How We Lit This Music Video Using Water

So in this room we're all playing around with reflections, texture, and see how the light can be transformed or converted into something really interesting.
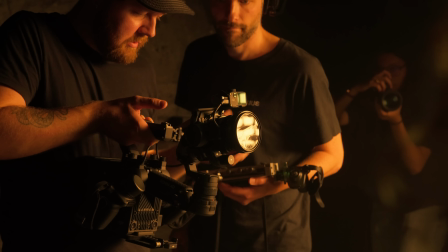8:27 Leander even brought some his own DIY UV filters with gel in between,
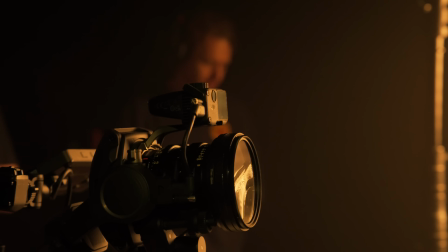8:33 and he mounted it together and he placed it in front of the lens. So you could play around with different effects, and it made the light stretch in parts of the shot.
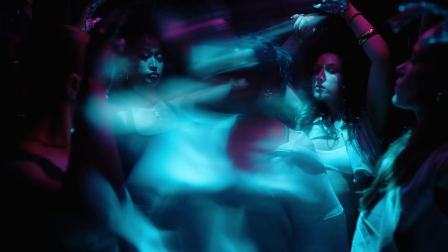8:41 It was really interesting. Also fitted the feeling of being trapped, losing control.
If you put your arms around me, don't let go.
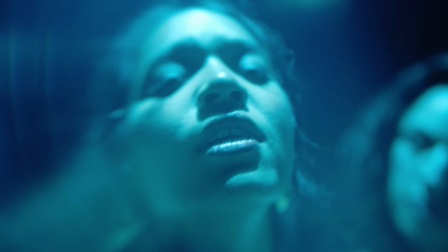8:50 You can take whatever's mine, oh, it's all yours. If you put your arms around me, don't let go.
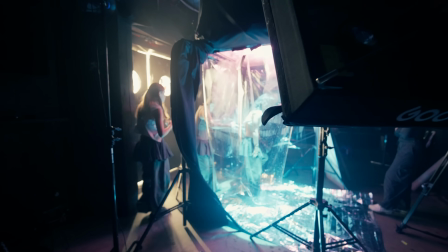8:59 Leander also brought some transparent sheets that we hang down from
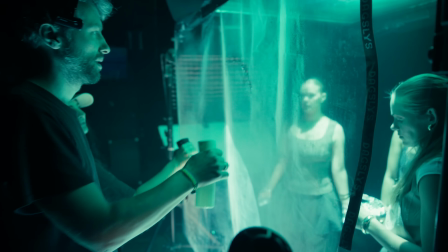9:04 the whole rig and sprayed it with some water to get some droplets.
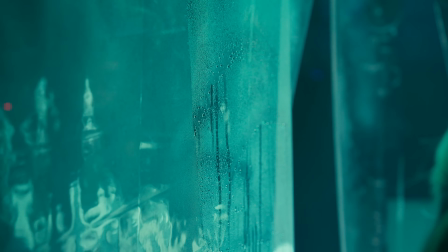9:08 And just by doing this, something happens, you know, the light bounces in different ways and you film through it, you get an effect. We brought a lot of different reflective materials to the set. Aluminum foil, for instance, that's something I think everyone has in their kitchen. And these are the plastic transparent sheets that we hang down from the rig.
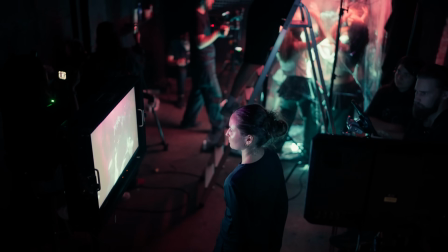9:31 Use a little bit of time to play around with certain effects.
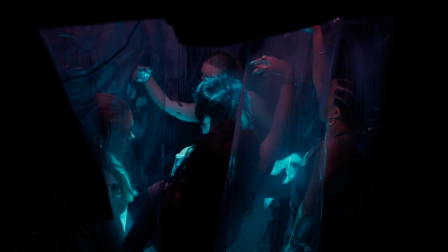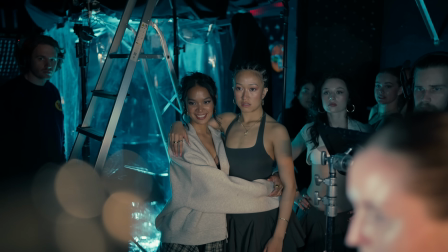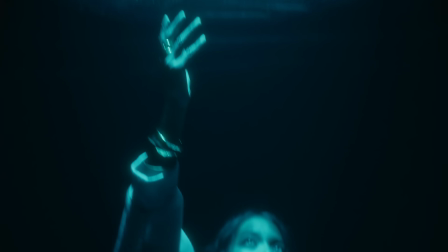After the aquarium scene, as I like to call it, we had 4 more rooms to film in, and each room had their own challenge for us and how we could light it up.
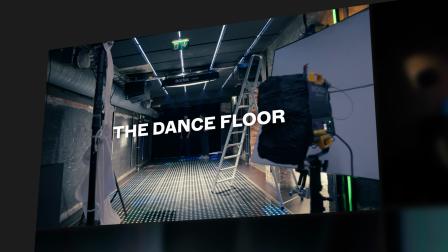9:59 So let's go through those techniques we used.
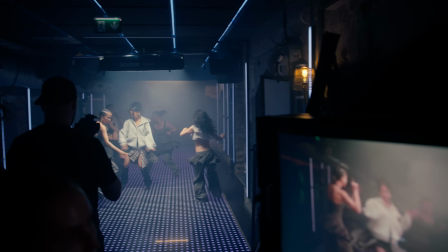10:01 The challenge with this scene was that the talents were going to move a lot across the room, and we want, of course, to have some nice light on the talents and the dancers without making it too flat.
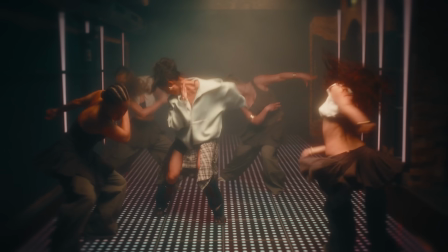10:10 So we decided to use a lot of lights to give each part of the dance floor a unique look. Sometimes it's nice to just use the practical light you have on set. On this dance floor, they already had lights in the floor and in some of the walls,
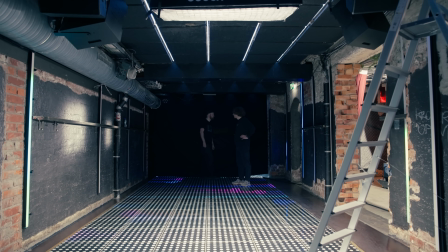10:24 so we used that a little bit to just give the little dot over the eye, as we call it in Norway. Dot over the eye. What's Cherry on top. And the cherry on top, yes. And the coolest thing that I think for this scene was the background.
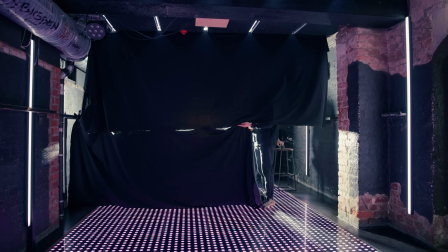10:38 Leander had this idea of bringing up this black fabric, and behind this fabric we placed the 1200R,
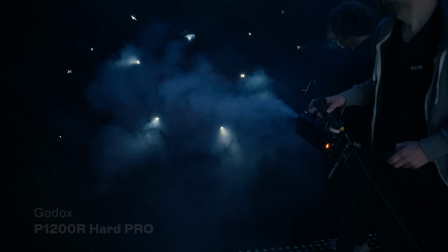10:45 and then we were cutting holes in the fabric, and by using then some haze we could get this light streak effect.
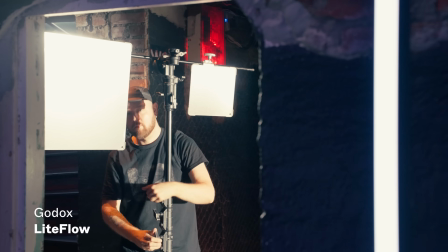10:54 There were some openings on one side of the dance floor. Here we just placed a couple of light flow mirrors along the dance floor,
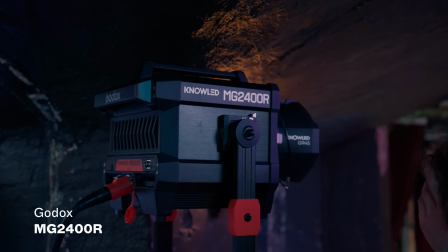11:02 and then we had a 2400 lamp pointing at the mirrors, giving us these light streaks from the side. That way you can actually create several light sources from one light. It's going to look like there's maybe 3 or 2 lights from the side. So that's really fun. And since this dance floor was quite long, but it was not so high up to the ceiling.
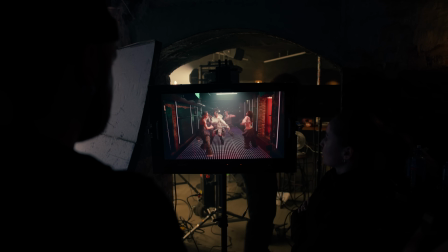11:21 In the end of the dance, they are dancing a lot on one part of the dance floor. Here we want some soft light from above.
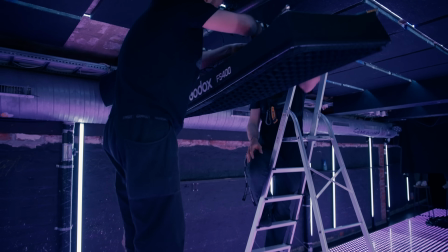11:26 This can be challenging to do with regular lamps, but luckily Godox has this F400R lamp, so that was perfect light for this scene.
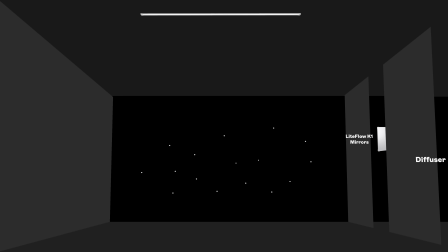11:33 We also added some tubes here and there to just fill the gaps where we needed some more lights.
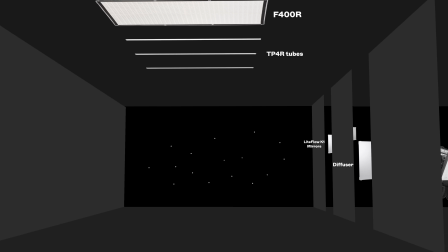11:37 And since we added one more light to get a warm, nice lift from the side of the dance floor.
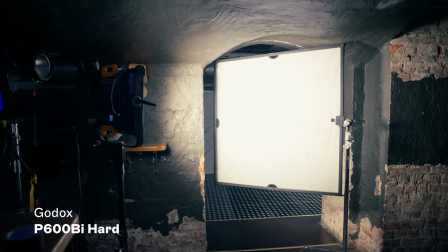11:43 And of course, every single one of these lights can be animated wirelessly through the NOLED app.
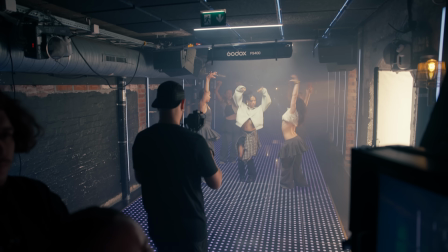11:48 And all of this combined amplifies the rhythm and the beat in the song.
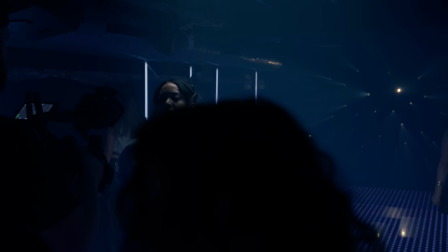11:54 It's so cool when you can match the visuals and the lighting with the song and the music in a way where it just fits together in timing and in mood and everything. So that was a really fun scene to shoot.
Just take control.
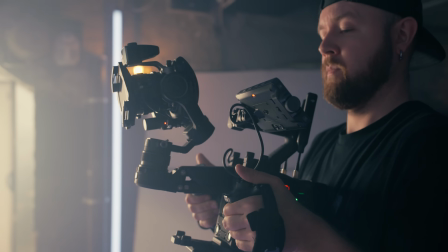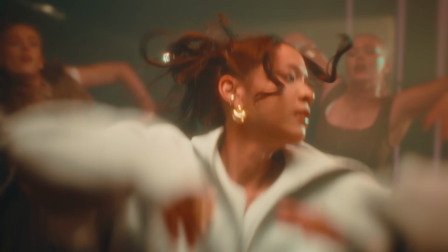12:12 Just take control.
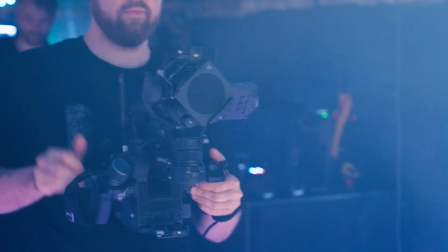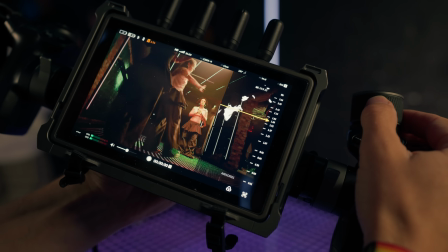12:20 Just take control. You have my open door.
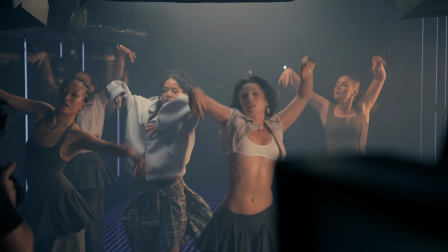12:27 Trust you with both eyes closed. Great things are left unknown.
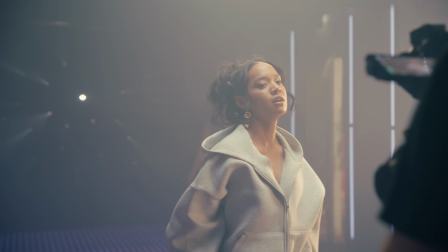12:33 I wanna follow you. You have my open door.
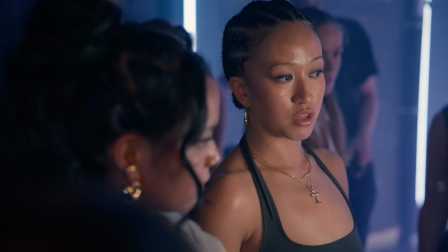12:42 Trust you with both eyes closed. Great things are left unknown.
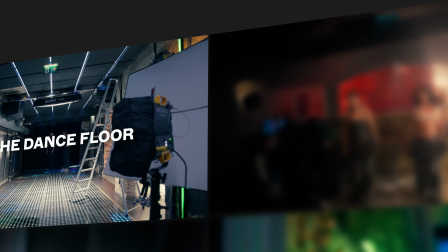12:47 Okay, let's move to the next scene.
I wanna follow you.
What's the mood for this scene?
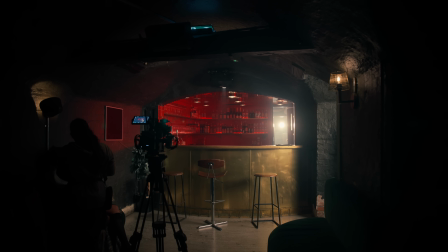12:53 It's gonna be like everything else, quite moody mood. Moody mood. We're gonna keep the red in the bar, but then we're gonna have this sunlight coming through the back door.
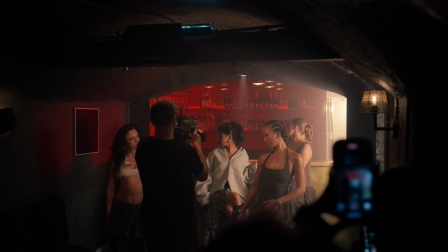13:02 Thanks to a nice location and great performance by Hillari and the dancers, we just went for a quite regular light setup.
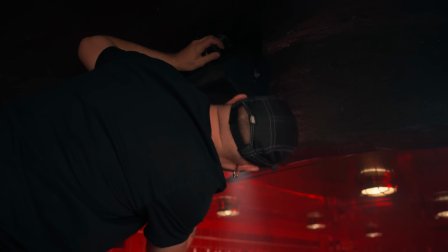13:08 It doesn't always need to be too complicated to get a nice shot.
Do you have faith?
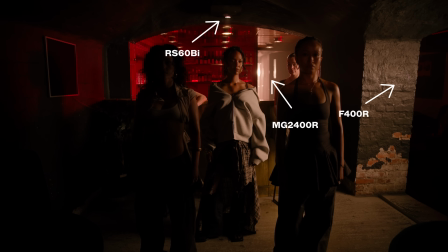13:14 You gotta have faith.
This was the backlight, and this was the key light, and here we have the fill light, and with some haze, suddenly you have a nice looking shot.
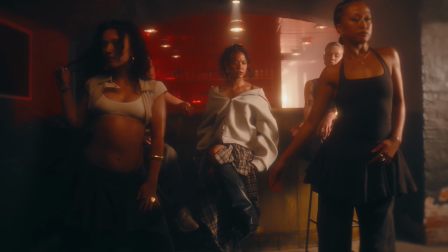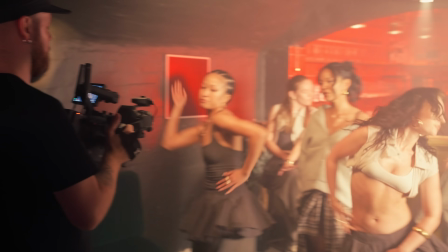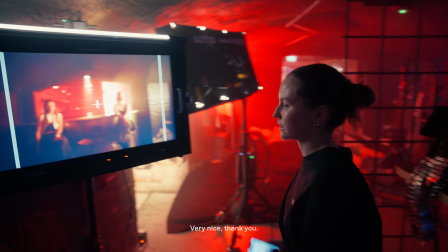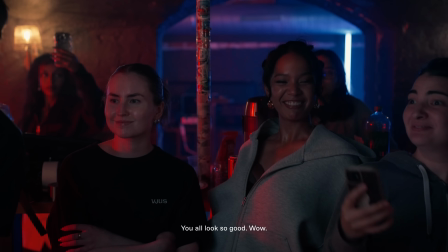13:38 Wow.
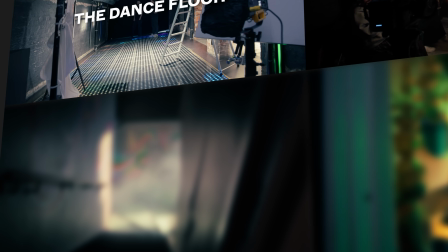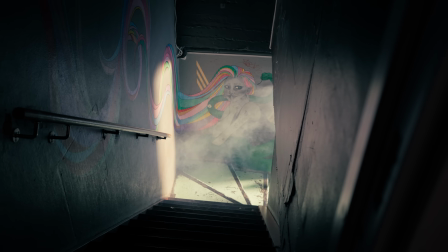13:45 For the staircase, as you can see, it was really tight. We had dancers, we had Hillari, and they were going to move up the stairs while we moved the camera.
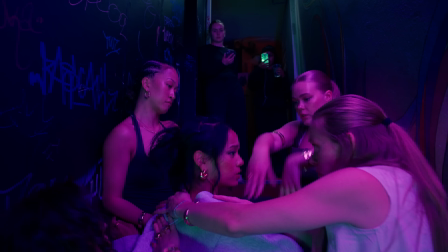13:54 And there was no room for Leander to be with the camera here, actually. So here we used the DJI 4D Flex system.
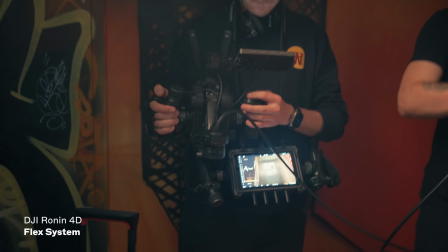13:59 Then we could just unmount the head of the camera, connect it with a long cable to the brain of the camera, and then put the head of the camera on the end of a long stick,
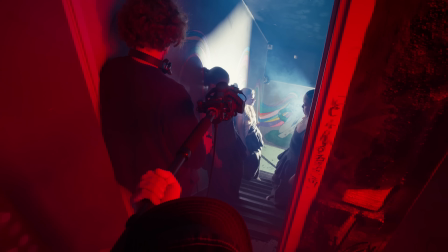14:07 and actually stick the camera down in the staircase and just move it while Hillary was walking up the staircase. So that was fun. We haven't used it that much, the Flex system, but we definitely needed it for this scene.
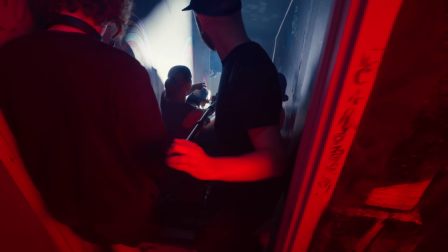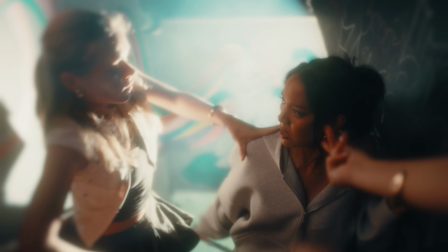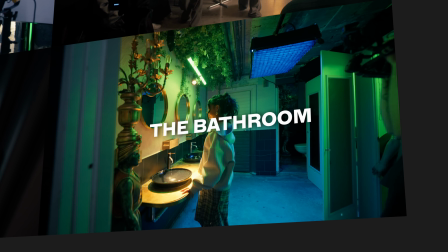14:32 Then there was the last scene inside the bathroom. You might think filming in the bathroom is not very interesting, but with the lights we could do a lot here.
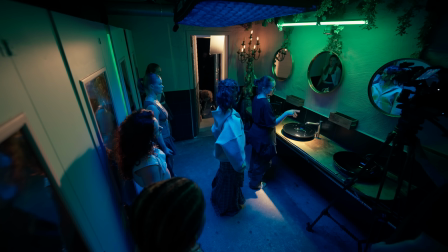14:40 And here we also wanted her to dance with the dancers, and it wasn't very big in this bathroom,
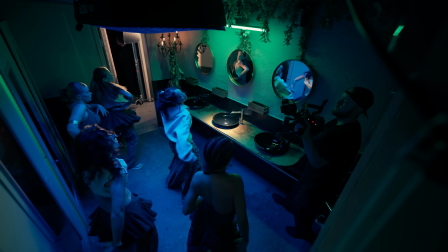14:45 so we had to figure out how can we move, where could the camera be, where could we put all the lights.
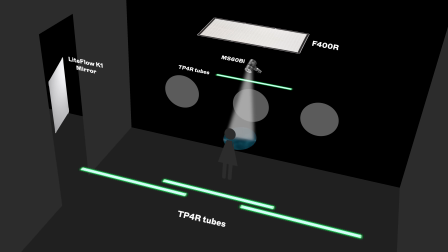14:51 Here we combined, I think so to say, all the lights we had. We wanted to fill the room with a color, so we used all the tubes, placing them above each stall.
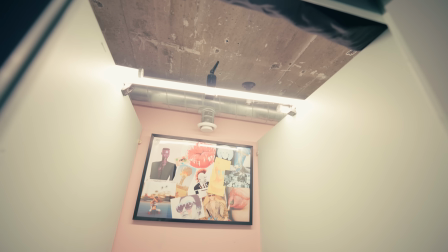14:59 And for a soft, nice headlight, we added the 400 with the blue color.
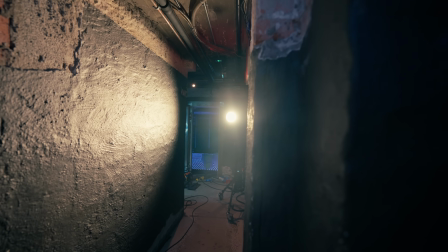15:03 And then the final lamp was the 2400R, pointing directly at the light floor mirror,
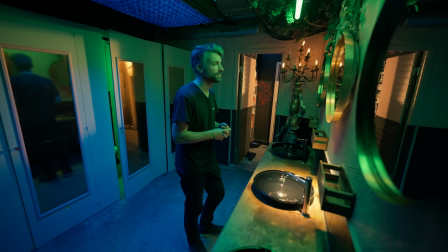15:09 giving us this warm, nice kick from the door and into the bathroom.
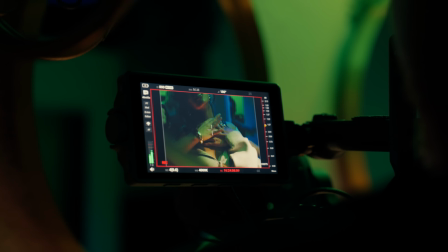15:14 So in this bathroom, we wanted to do something creative here as well that was really easy to use if you just think a little bit about how we can modify lights.
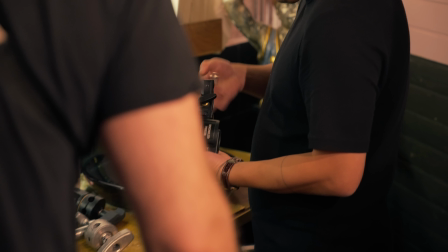15:21 So Leander put up a 60 bi pointing down into the sink.
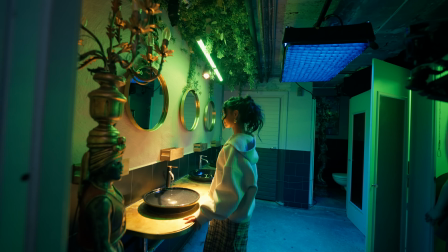15:26 So when the light was shining down in the water, we got this nice reflection with ripples on Hillari's face, connecting this scene also to the first scene.
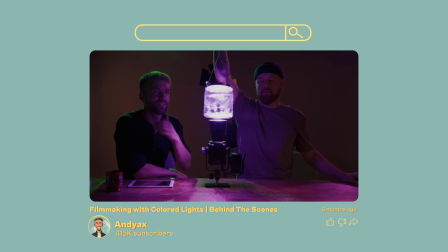15:34 So that's a very easy way to do it. Just think about how can you use the location or add stuff to it to modify the light and give you an effect.
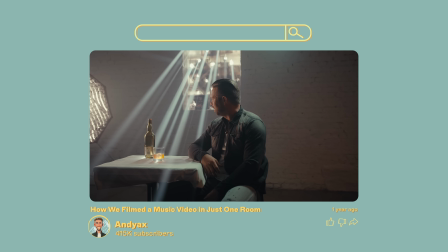15:42 It doesn't need to be so complicated.
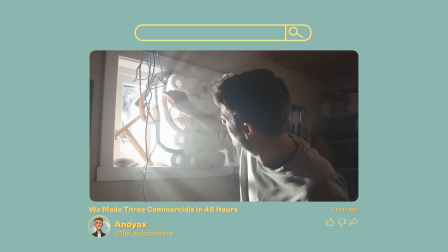15:47 So by combining all of this is the result.
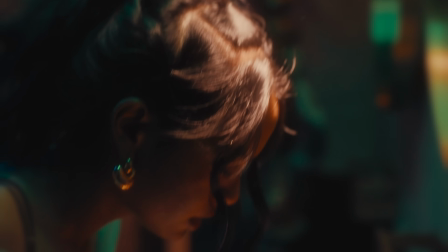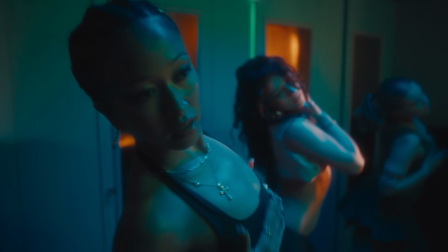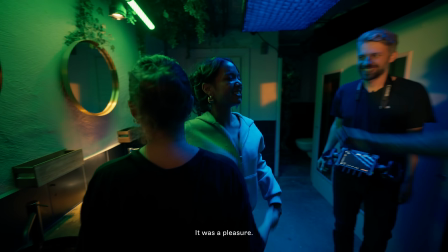16:05 Bra jobbat dere! Det var en glädje. Vet du vad? Hillari, we're done. We're done. It went so effectively and so smooth. I feel like we were just like in a flow. Everybody knew their roles and the dancers knew their roles. And of course there were some challenges like this bathroom right here. Tight room to work in. We know how to work around a challenge. And now it's a wrap. Like I didn't even see it coming. I was just like, oh wow, we're done. And I agree with you, like when you're on set, you just have to, there's so many challenges that appears that you cannot plan for.